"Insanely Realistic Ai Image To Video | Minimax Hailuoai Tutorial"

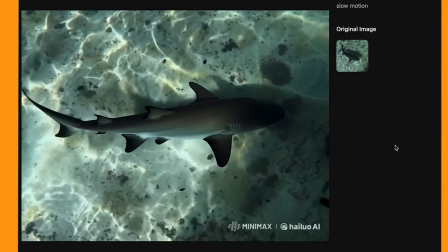(12:13)
And here we have a shark, and I prompted it with slow motion, so it adds that really nice kind of slow cinematic look to it.
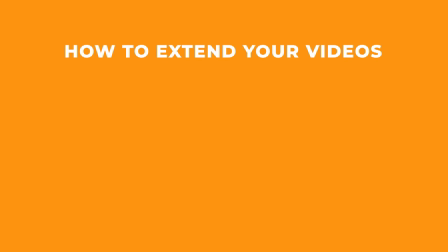(12:22)
Now here's a tip if you want to extend your videos. So I really liked the footage of the dog that I got,
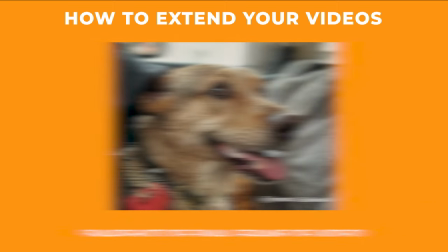(12:28)
but I wanted it to last longer So what I did was I took a snapshot of the last frame of that video
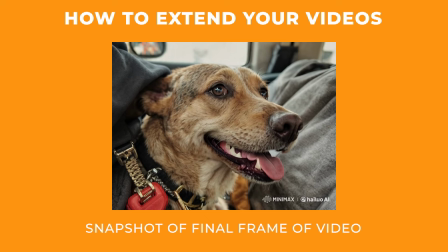(12:35)
And then I put it through minimax again to create a second video And this is the video that it
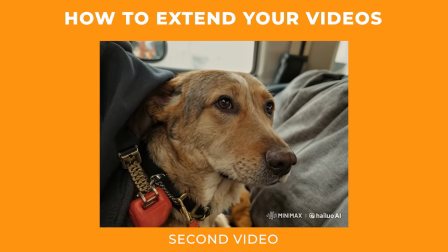(12:41)
created And again, it looks so good So all I did was take this second video,
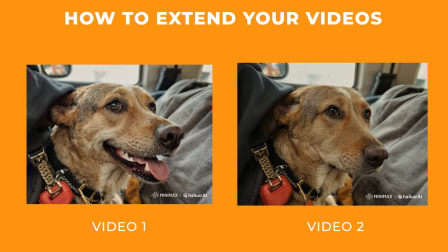(12:47)
add it to the end of the first one And you can add a blend in between the files if
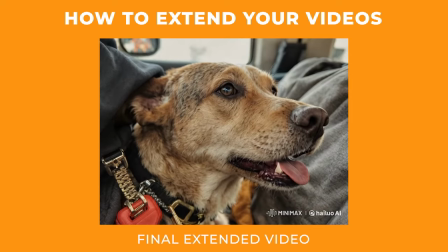(12:52)
they don't match perfectly and it created a really nice extended video.
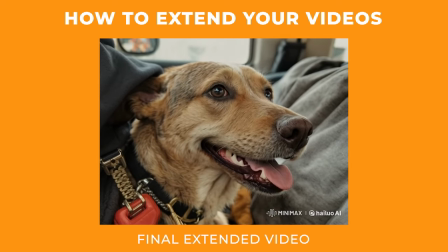(12:57)
So this is just an easy method to extend your videos if you do want to.
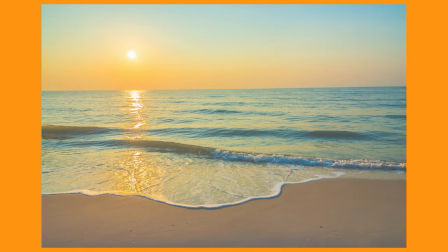(13:04)
Let's have a look at trying some landscape images. It works really well with landscape style videos and I actually tested it with a prompt of
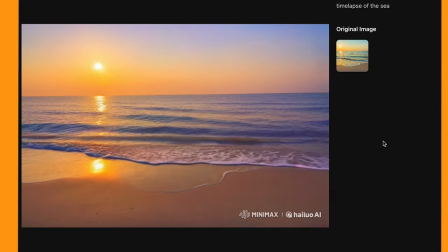(13:13)
timelapse and it creates this really realistic kind of wave motion coming in on the beach. With the timelapse prompt, it created this really nice kind of change in the colors coming from the sky.
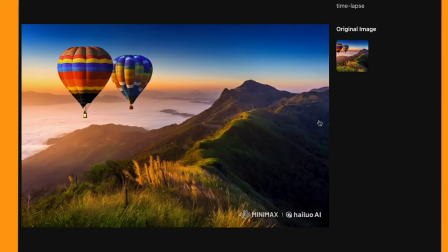(13:26)
Now here's another shot I used with the time-lapse prompt which gives it a really nice color gradient. So if you want to get this effect make sure to put time-lapse in your prompt. And here is a photo from a trek I was doing in New Zealand.
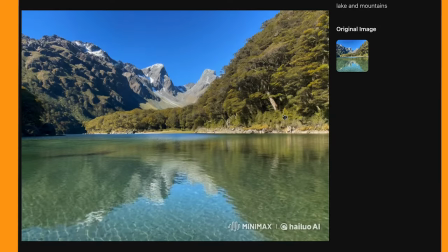(13:39)
It's just added in some subtle ripples to the water and it looks really believable.
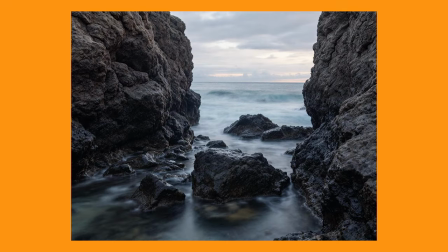(13:45)
And here I have a image of some rocks in the sea and it created
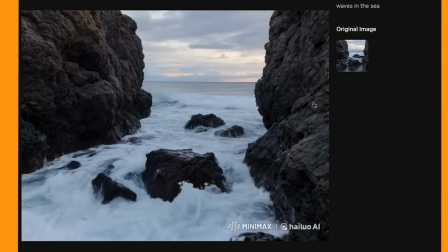(13:50)
an ultra realistic looking wave crashing around those rocks. It's insane how real it looks.
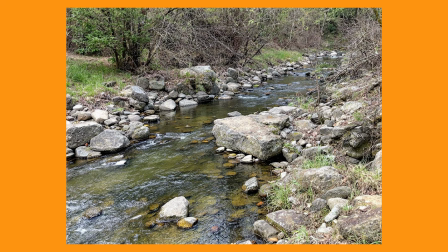(13:57)
And here I generated an image of a river using that realistic image generator and it created some amazing flowing water down the river.
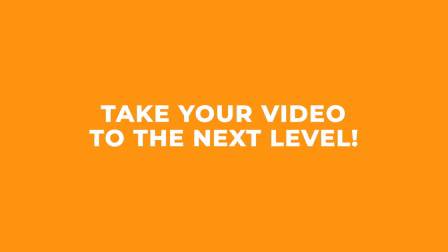(14:06)
It looks like it's shot straight from a smartphone. Now if you want to take your video to the next level and make them look even more realistic,
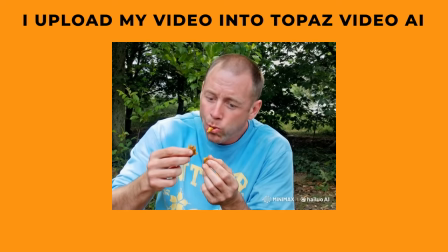(14:14)
then what I do is I take my video and run it through Topaz Video AI.
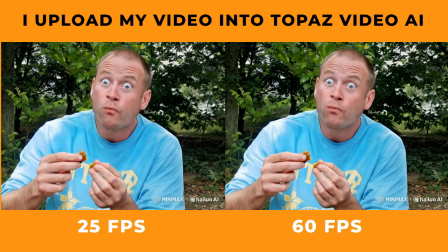(14:19)
I then convert the video from 25 frames per second to 60 frames per second,
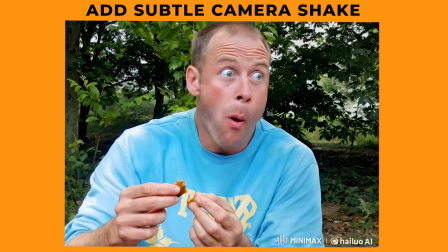(14:24)
and then you can even add some handheld camera shake to the shots if you want to. Doing this I think makes the shot look even more realistic.
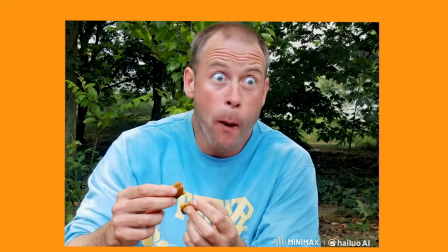(14:32)
It's kind of scary to be honest how real we can make AI videos look nowadays,
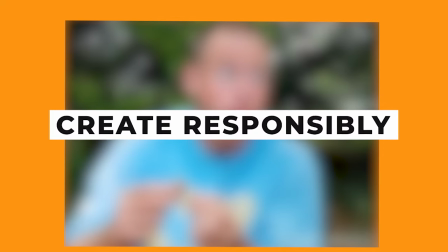(14:37)
so please be responsible with making your videos and when sharing them online.
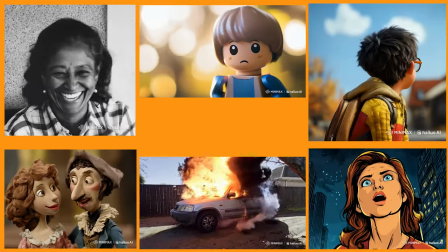(14:43)
Okay, so we've reached the end of this video, and I hope you can see the benefits of this tool. If you have any tips or tricks, please leave them in the comment section down below, and if you could like and subscribe to this channel, that would be awesome. If you're interested in watching any of our other videos, feel free to click the image you can see on screen. Thanks for watching.